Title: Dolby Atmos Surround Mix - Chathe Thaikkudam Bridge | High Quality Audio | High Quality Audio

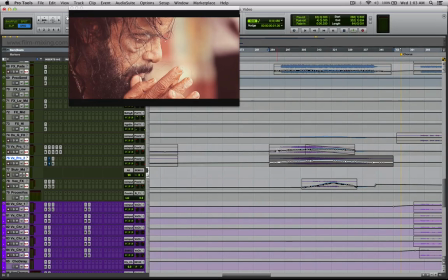4414s
So you can see the way this blends in as you go in from what is on screen as the crow.
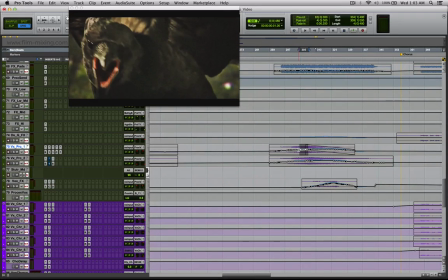4421s
The crow has a very symbolic representation of a bird that is present during the last rituals of the dying person. So it comes from there, goes into the person on screen, and then comes back out,
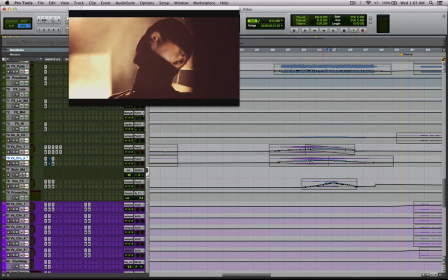4436s
dispersed into the space. But at this point, you also have Anish's vocals that come in as a very guttural growl.
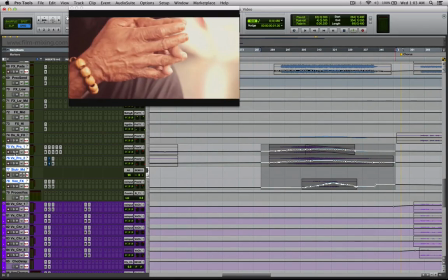4443s
And in the whole space of pans, this is how this whole section sounds like.
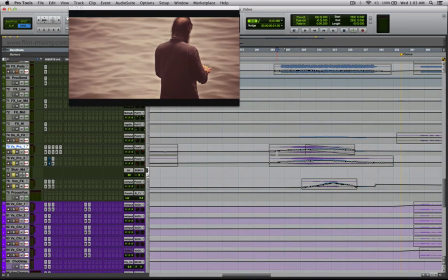4449s
If you've been following my interpretations that I've been trying to achieve, you will see exactly how this is done.
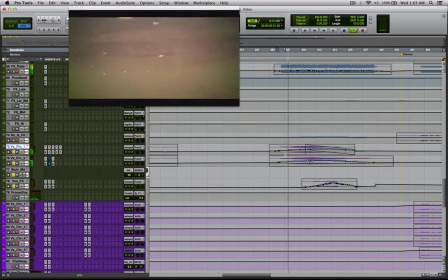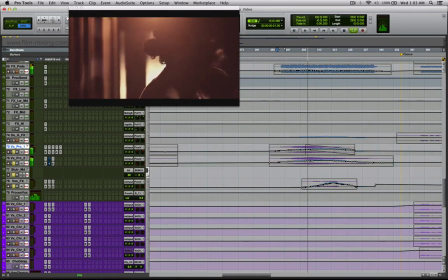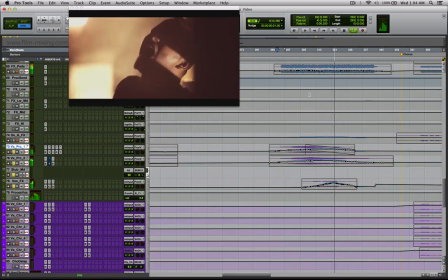So you have Anish's vocal that come in and go off to the other side.
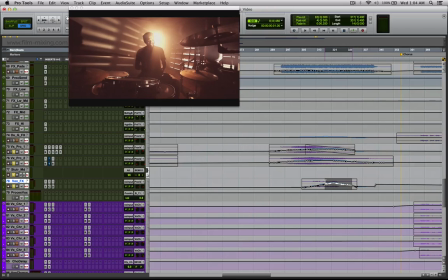4476s
So the idea behind this is, at this point he starts off on, if you look at the pan window over here,
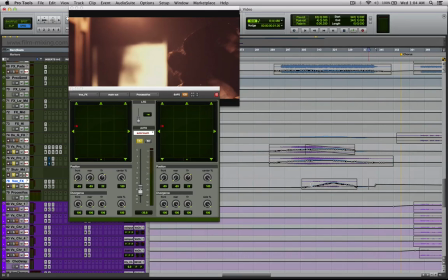4483s
he starts off on the right side,
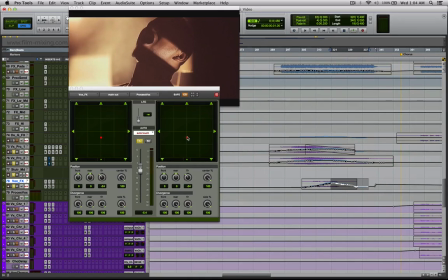4487s
comes here, is on screen, but he's also in this entire space,
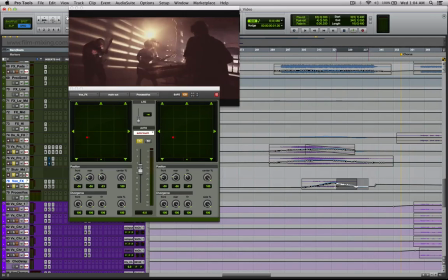4493s
and then he moves away from that space towards the side again. Again, like I said, it is very important to understand that this is
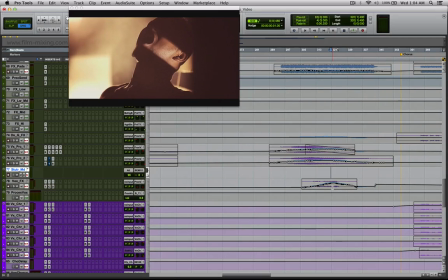4502s
the very important reason that a stereo mix with visual will sound very different the moment you start playing all of these balances into the mix, because you have a visual hook that you plan, that you have to support.
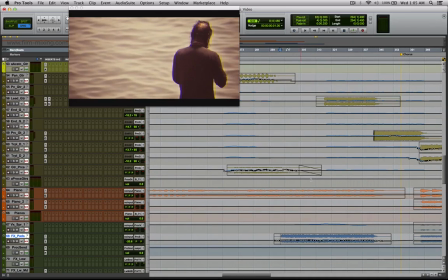4515s
Over here, what's also happening is you have a shot of the drummer
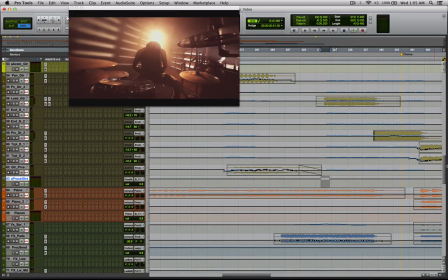4520s
coming in with his double kick and his snare that he's actually hitting quite hard.
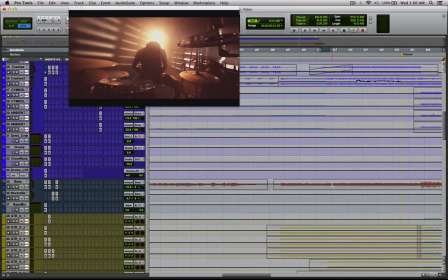4526s
Along with that, you also have the lead guitars that are being played over there.
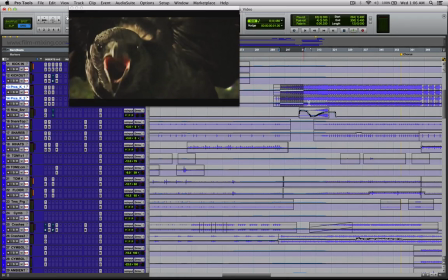4531s
So one of the things over here is, like I said, once we have the balance of the rhythm that is set,
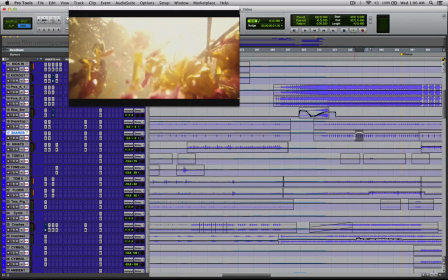4538s
the easiest way for me to hook things to the screen is, if you see the drummer on screen,
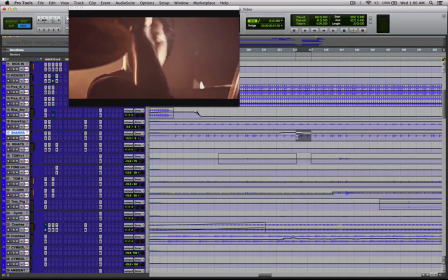4544s
there is just a very slight increase to the snares that he's hitting over there,
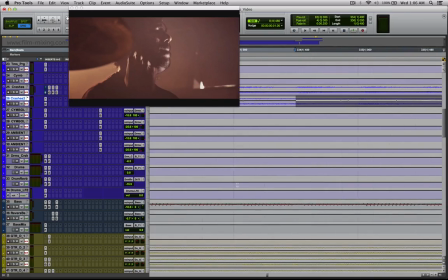4550s
a very slight increase to the hi-hats that he's hitting over there, and we also want to maintain the lead that is happening over there,
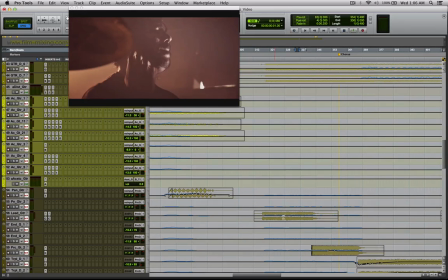4558s
because you want to hear what is happening over there.
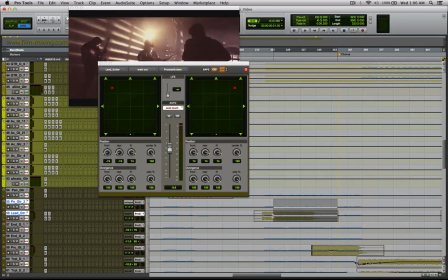4561s
And for the leads, what I've actually done is, instead of keeping it in center, which is what we've always expected, it opens up into the surrounds over time, so that you have space for something that is coming after this lead over here.
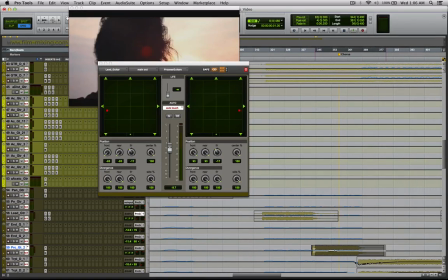4575s
So you have this lead that starts from the front, goes to the surround, and is taken over by the second lead, which has a visual representation over here.
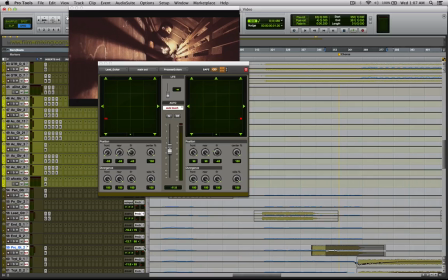4584s
And this second lead is placed right in the front.
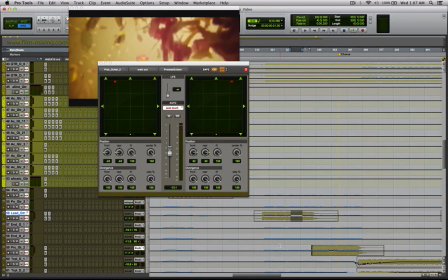4588s
So this track opens up for space, and that space is filled by this lead.
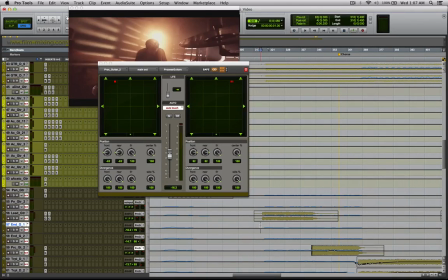4594s
So if I play this section, this is how it sounds like.
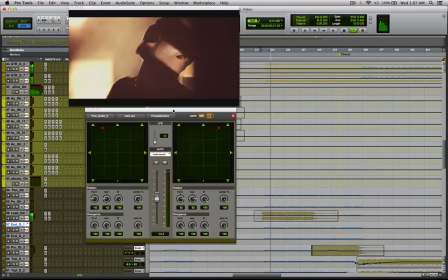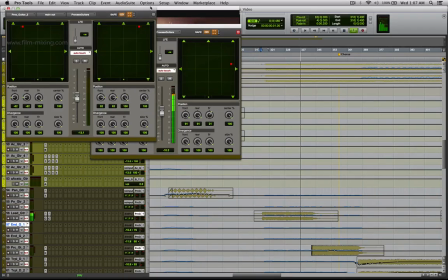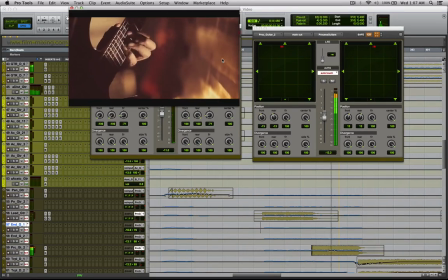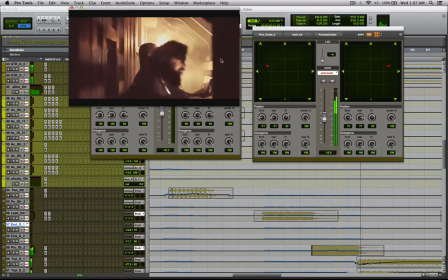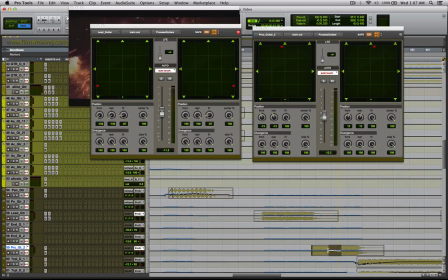4626s
Right. So one of the little things that I've done here is also to increase the guitars.
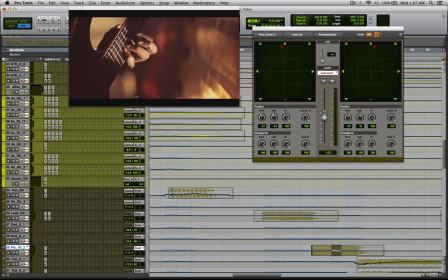4632s
As you see his fingers moving across here, is also to bring a sense of hook of the audience watching it to that particular performance, because as I understand, that's a very complex piece of music to be played. Now, in isolation without the visual, this sounds very bad.
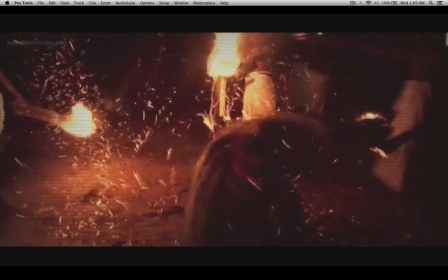4648s
With the visual, and if I make it full screen and if I play, you can see the connection with what is happening on screen.